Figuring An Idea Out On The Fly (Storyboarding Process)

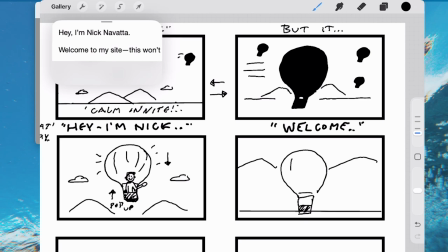(20:41)
But I've landed. The balloon is here. Boom, boom, some motion lines. I might be, I don't know if we'll just say like, hey, what's up?
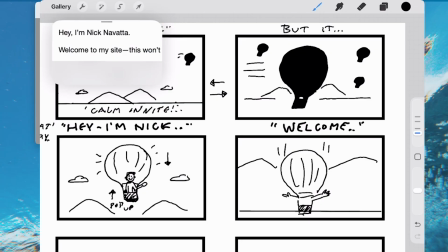(20:57)
Like, kind of like, hello, my people. Like arms extended or something like that. I don't know. Obviously, I'm really big and this small, but we're just keeping it simple, remember?
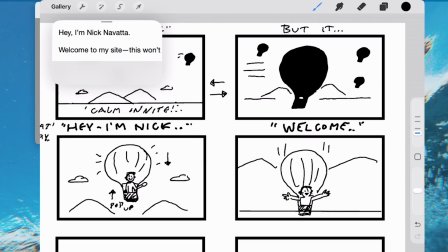(21:18)
So I made myself kind of big there, but that's okay. I'm saying welcome to my site. I'm zoomed in. I've landed. You've landed on my website.
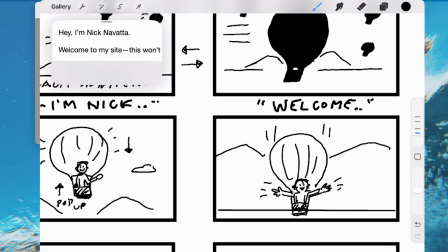(21:36)
Yeah, I just don't like that I'm that big, so I feel like I'm gonna just simplify this. Yeah, I mean, see how rough and
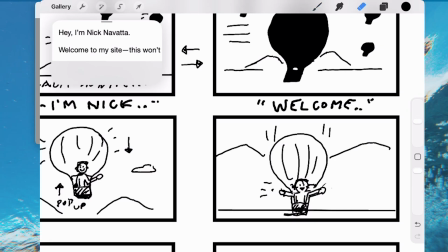(21:57)
non-precious this is. The storyboarding process is. It's not like it will get refined. It's just, this is the rough kind of land. And yeah, and I may put something like maybe there's like you see some grass or something
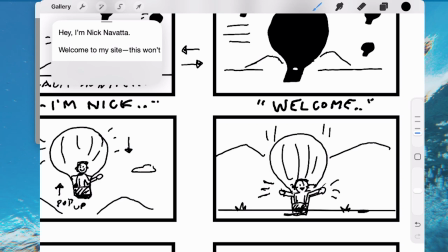(22:17)
to announce my arrival. Like maybe there's like, what's a woodland animal or a ground animal that like a squirrel or a rabbit or what, like a groundhog or something. Yeah, so maybe like a little groundhog. We're just playing around here, like Bob Ross style.
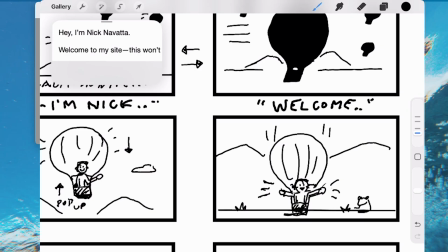(22:35)
Happy little tree, happy little groundhog.
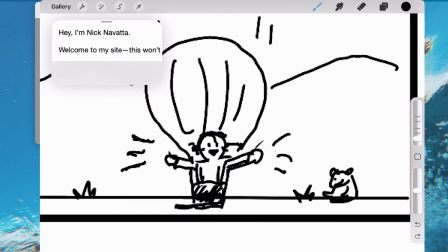(22:39)
So maybe, yeah, this is hard with this. Here, let me just, my pen tip is very large here. So maybe this little woodland creature is here and sees me landing too.
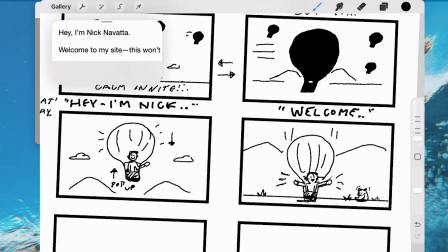(22:55)
Is happy about that. Something to kind of just announce the arrival, something catchy and all that.
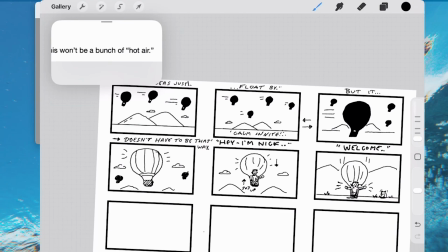(23:02)
And then this won't be a bunch of hot air, like, and that's obviously just you can see the whole picture here
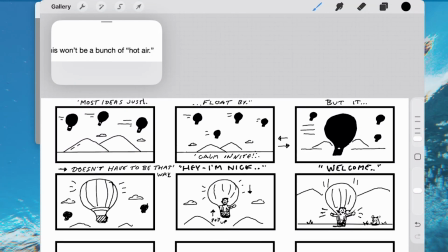(23:13)
so far. This won't be a bunch of hot air.
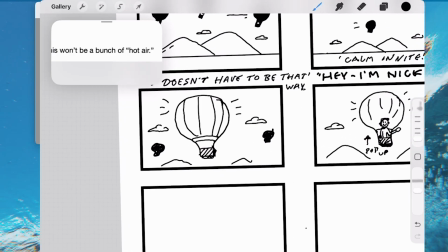(23:21)
So I'll put here, we'll just say bunch of hot air.
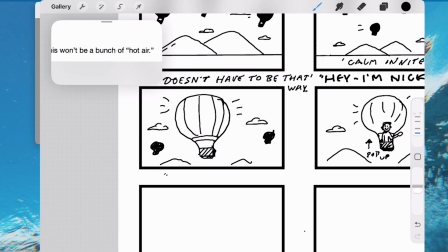And we're at 23 plus minutes. We're doing good. The good thing is this will be like my first stab at this,
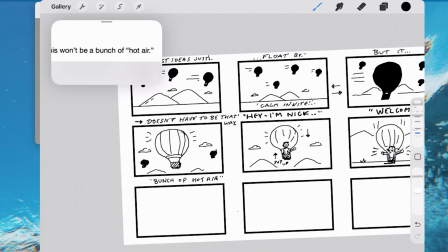(23:45)
and I'll be able to take this and work on it off camera a little bit more and kind of add some more
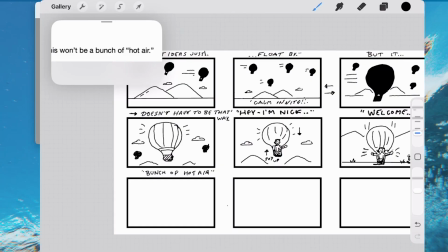(23:54)
specificity and more frames and all that stuff and just play with it.
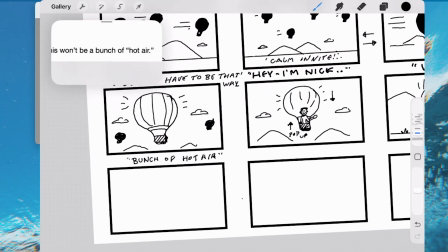(23:58)
So really, the bunch of hot air is the play on the idea of the hot air balloon.
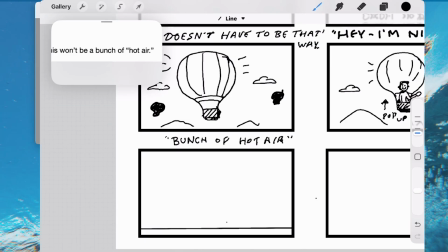(24:07)
And I think what I'll do is the camera will pan a little bit. The balloon will stay as is, land it, but here,
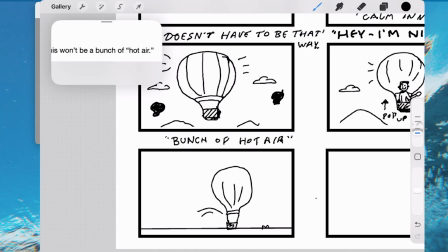(24:22)
and I will have jumped out, I think, because I'm going to be getting into some other stuff
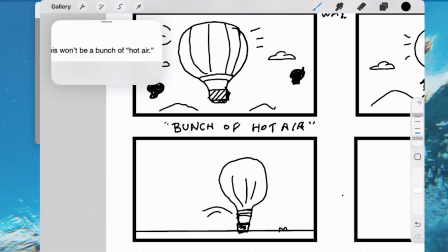(24:31)
later in the video, so I can't stay in the balloon the whole time, but we can just maybe show the mountains I was talking about earlier. Maybe not, I don't know.